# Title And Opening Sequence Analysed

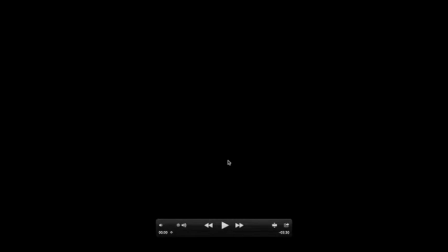0:07 This is question one for our evaluation of the title sequence. In what ways does your media product use, develop, or challenge forms and conventions of real media products? We'll be doing an audio commentary of our title and open sequence.
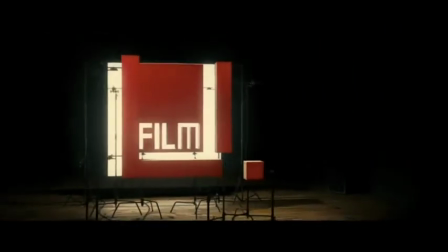0:22 This is film for our distributor for our film, as it's UK based and low budget, which suits our film.
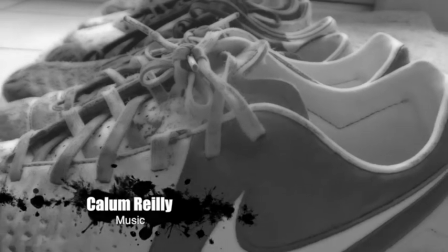0:29 The first shot, as you can see, shows 4 football boots, which signifies 4 friends, as you'll see on this shot, all happy playing football together.
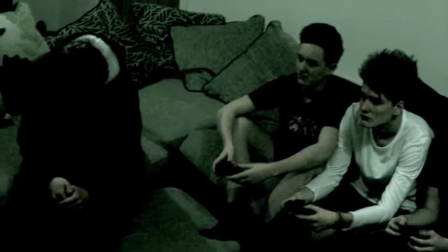0:38 This shot then shows the change in that, which shows they're bullying him as they're excluding George from the group and not letting him play.
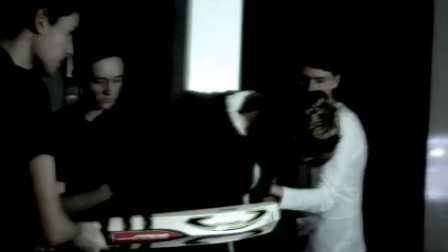0:44 This shot shows verbal abuse, actions abuse, and then here physical abuse on George.
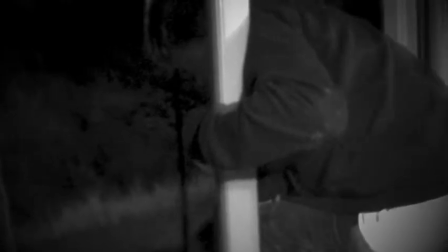0:51 This shows him actually had enough and pushed to the edge, so he's contemplating the suicide, as we can see from him about to jump out the window.
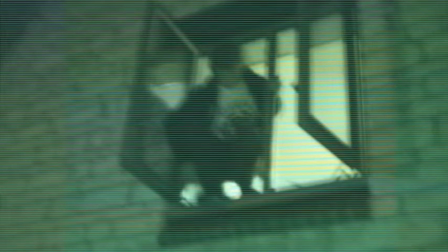0:58 This is a low angle shot which shows he's in the power of his own life, so he can determine his own future right then and there.
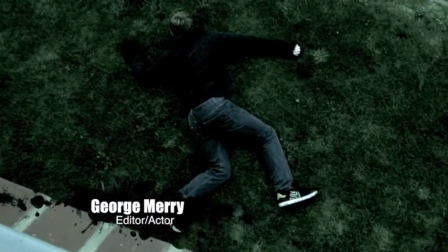1:12 This shot shows George on the floor and he has committed suicide, signal of death.
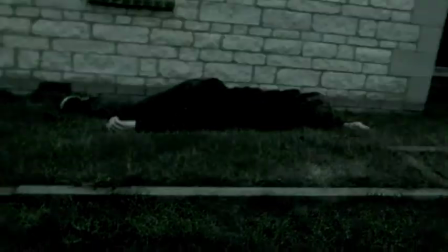1:19 As you can see by him laying in an unnatural position through various angles. This is a Evening Telegraph shot of the
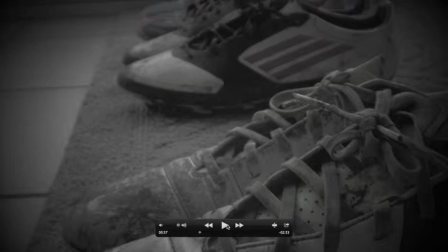1:29 death, which was put in the local papers, which shows it was a big deal and it's not your everyday common thing.
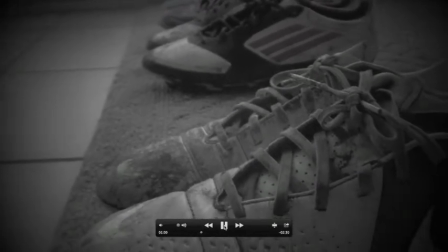1:36 This shot shows just the 3 football boots, which signifies that George has actually gone from the group compared to the 4 at the start.
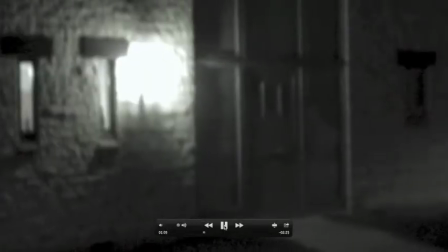1:43 This is a tomb we found in the Caster area, which adds to the authenticity of the film.
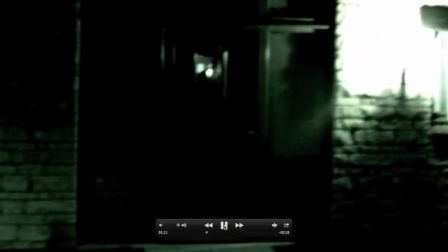1:48 This is just coming towards the door, which shows that George is coming closer and closer back to seek his revenge.
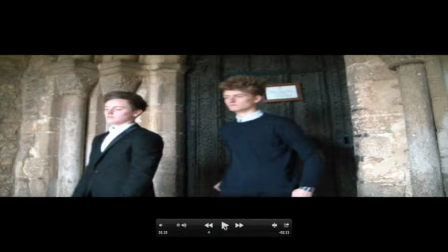1:55 This is the start of our opening sequence, and it's where the 2 of the 3 friends have come from George's funeral paying their respects.
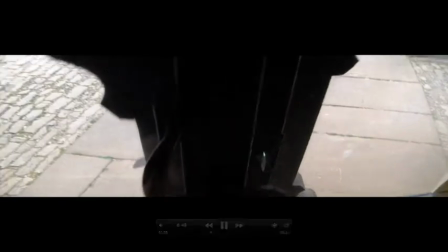2:05 We added in the church bells for also authenticity, to show that he's come from the funeral, to add more realism.
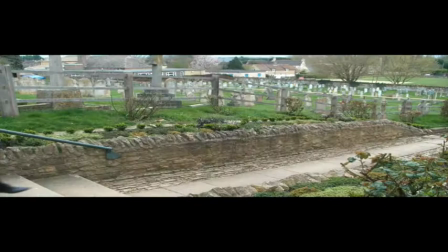2:11 We also used match on action there to make the film a bit better.
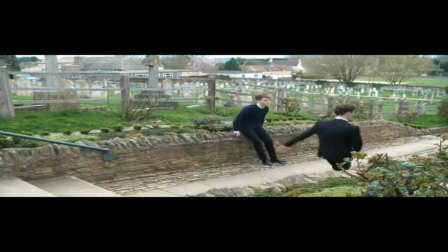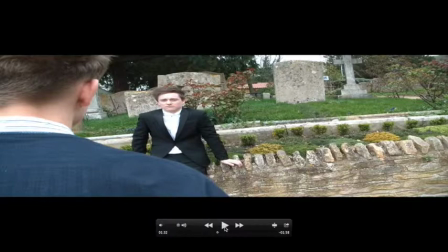2:21 In this scene, I think that the dialogue could be improved because we voiced over one of them, but all of them should have been done at the time to make it all the same sound and make it flow better. By saying no wonder Count didn't want to come shows a lack of respect from the character you can see, and shows that he didn't really like Callum and he doesn't feel guilty.
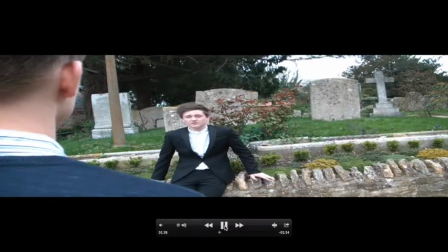2:38 Whereas this character is sticking up for Callum and he's on the sort of the audience side, feels guilty for the death.
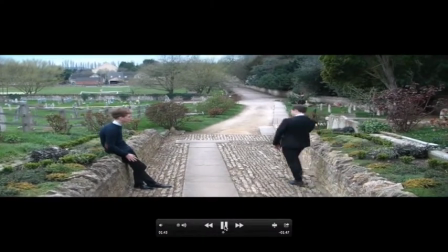2:46 Yeah, blame it on the other 2.
Ashley, as you can see, getting annoyed right now, and Callum not actually showing up to the funeral.
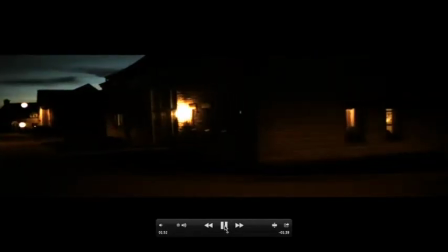2:55 This is the start of our opening sequence. This is the first shot of a pan of the house to show where the action is all about to take place.
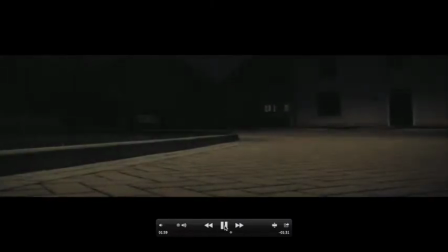3:03 This is a shot of George coming back from the dead to seek his revenge on his so-called friends.
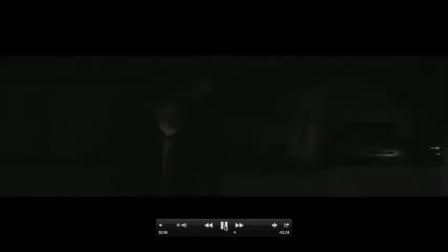3:10 We used an appear crystal sound effect to show that he's come at the door and add a little bit of impact.
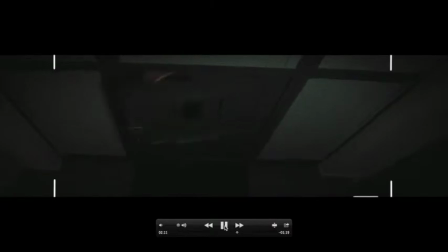3:15 Yeah, and the makeup on his face also adds to the fact that he should be an antagonist and come back from the dead.
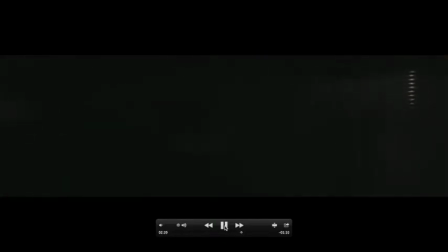3:22 This shows Callum, the one who didn't turn up to the funeral, locking the door, and shows he's now locked himself inside with the creature.
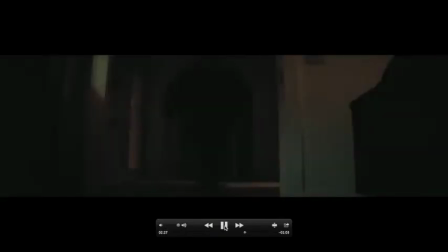3:29 There is no escape for Callum. This shows George following Callum and following to get his revenge.
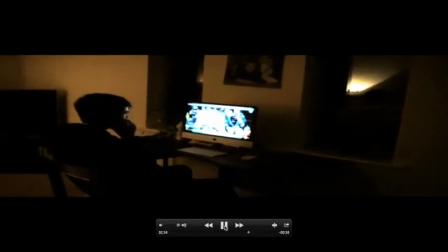3:37 This has put the audience on 2 sides. Are you on George's side, coming back to seek his revenge to Callum who's been rude?
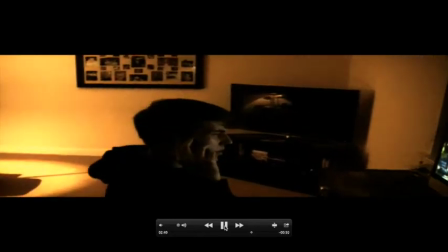3:43 Or are you on Callum's side and want to feel sorry for him because he's about to be attacked by George?
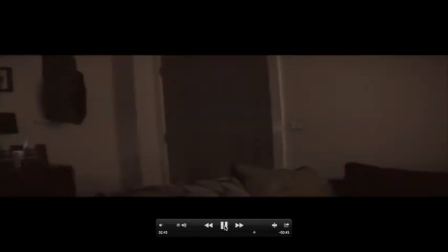3:49 As you can see by the atmosphere and eerie, scary atmosphere of the film, you can tell it's in the horror genre.
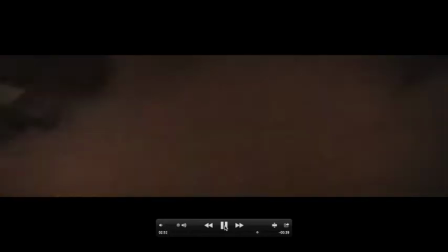3:55 The lightning and thunder sound there is used to emphasise the fact that he's appeared from nowhere for Callum's.
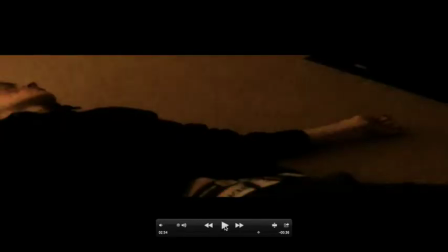4:01 The punch, you can clearly see there's been physical harm, and as you can see vaguely by the cuts on Callum's face, that physical contact has taken place and consequently he's died from this.